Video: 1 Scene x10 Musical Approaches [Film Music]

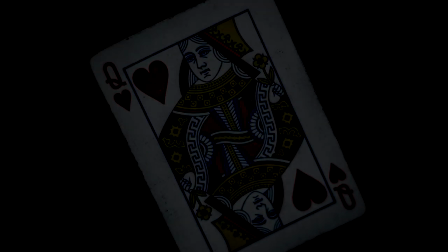1s
I want to show you a magic trick. We all know the power of sound, and more specifically, music in film.
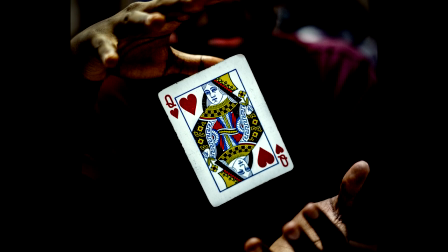8s
We've all turned off the sound of a horror movie and felt fear recede, and maybe you've even seen the demos where they show you famous scenes with and without music.
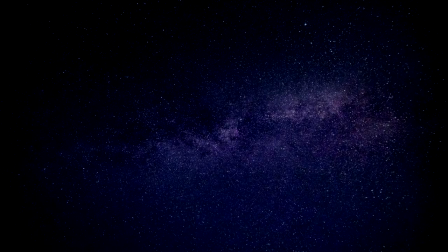15s
But as a professional film composer, I know there's much more to this than these fairly surface-level explorations.
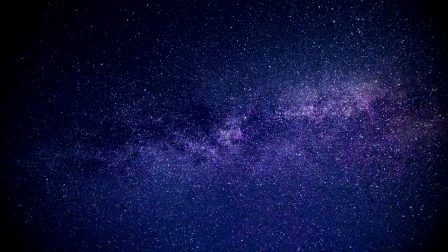21s
And today I want to give you an insight into just how deep this can go, and ultimately, what the work of being a composer for film and TV is really about.
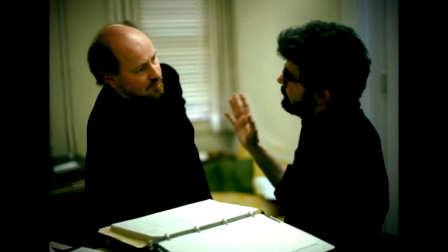29s
mode. Typically, a film score starts as a collaboration between the director and the composer and the tone, motivation, style and purpose are all carefully and painstakingly crafted. Where the music enters, how it functions and what perspective it takes and what themes it handles are all decided upon during what's called the spotting session.
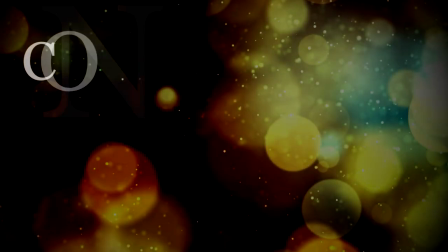46s
In this experiment, we're going to take that process out of the equation and instead ask, how can we create context, meaning and narrative using music?
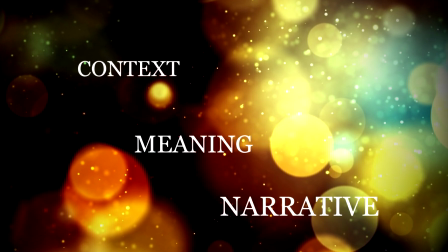54s
How much can you actually change the feeling and tone of a scene with different musical approaches.
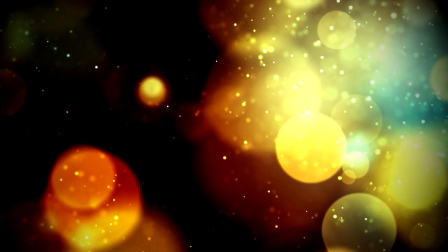59s
Is there more to scoring than just making scary music for a scary scene and uplifting music for a happy one?
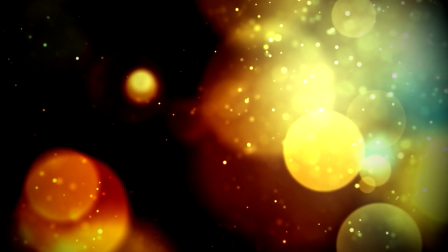64s
I have to admit that even though I've been doing this for more than 15 years, I was still surprised by the results of some of these experiments.
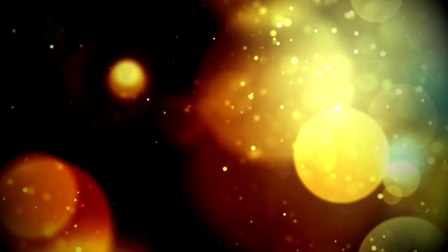71s
And they each shine a light on a different aspect of the power that music can have in helping tell a story
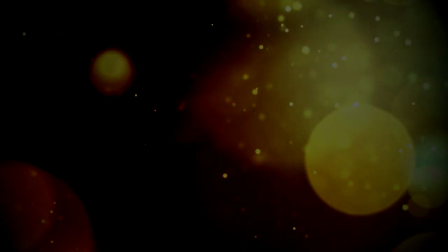75s
and hopefully show the amazing opportunities available if you harness the true potential of the score.
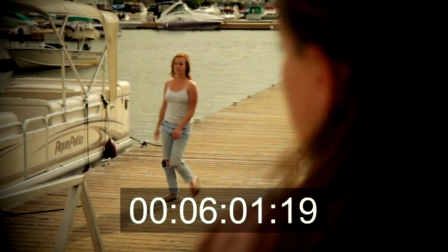80s
I'm going to show you a short scene. This scene does not have any dialogue or sound effects, so when I add the music, it'll be the only piece of sound information that is affecting the narrative.
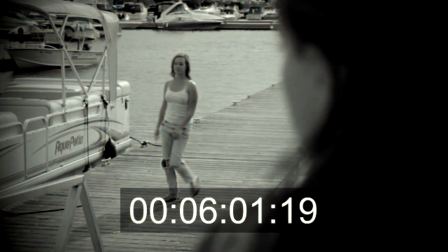89s
To remove an additional storytelling element, I also desaturated the footage so that the color grade does not affect your reaction.
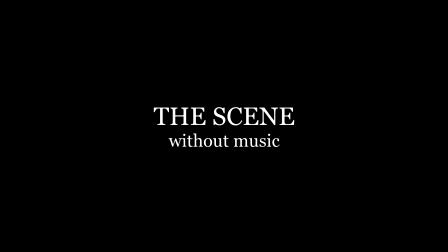96s
Okay, let's watch the scene without music.
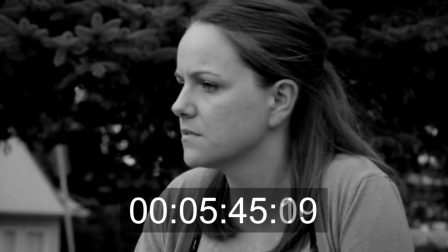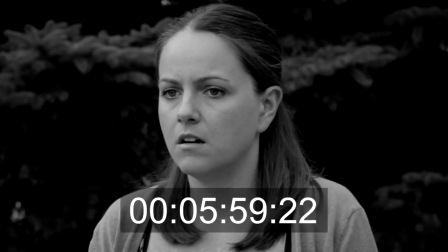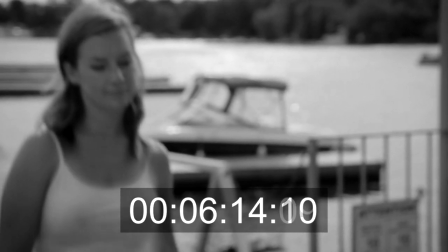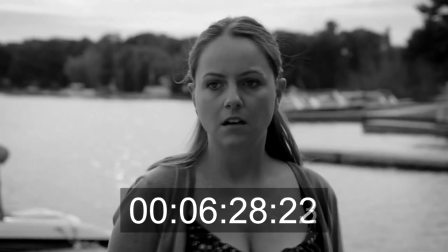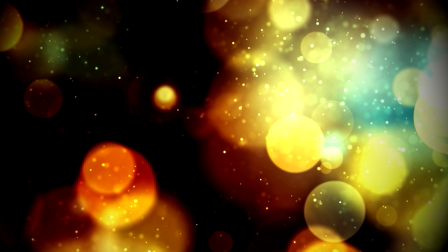156s
You probably noticed that, even without context, you invented a narrative in your head about who these characters are, what they're feeling, what is happening in the scene.
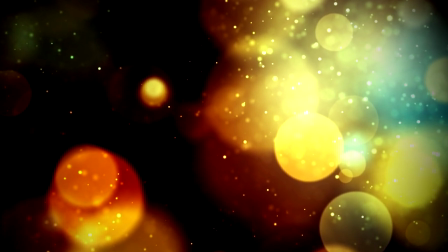165s
You probably also came up with stories about what happened before the scene, and what might come next.
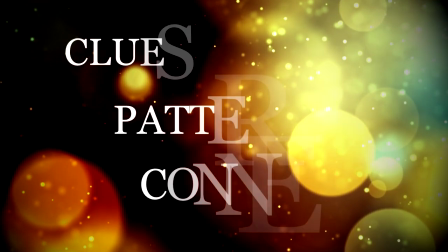170s
As an audience, and indeed as human beings, we are constantly searching for clues, patterns, and connections to piece together and create meaning and order in our world.
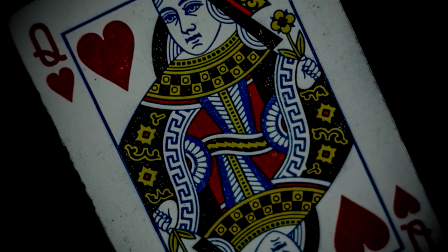179s
A sensible narrative. Now I'm going to show you the scene a number of different times, and the only thing I'm going to change is the music that is used.
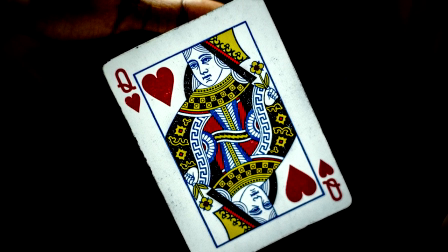187s
Sometimes I made a slight edit to make the music fit, or I've chosen one specific point where I wanted the music to hit.
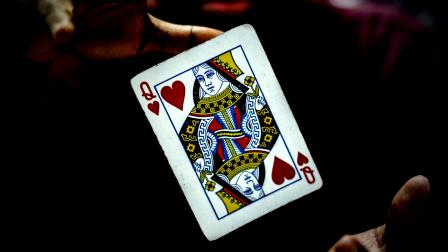194s
Many of these, however, are simply what happened when I dropped the music in at random.
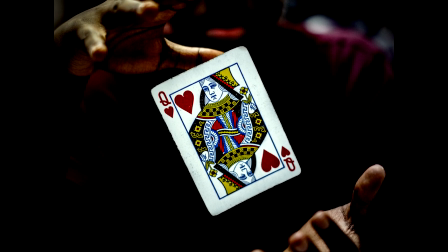198s
I'm not going to feed you any information before showing you the clip, so that any ideas you might come up with will only be informed by what you see and hear.
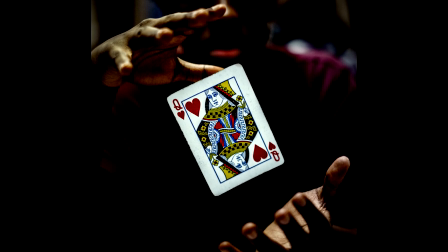206s
After each clip, we'll see what you thought and felt about it. And then I'll give you my take on what is happening and why I think it does or does not work.
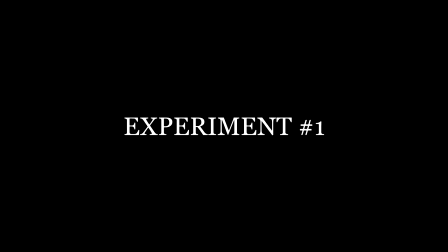214s
Okay, here's experiment number one.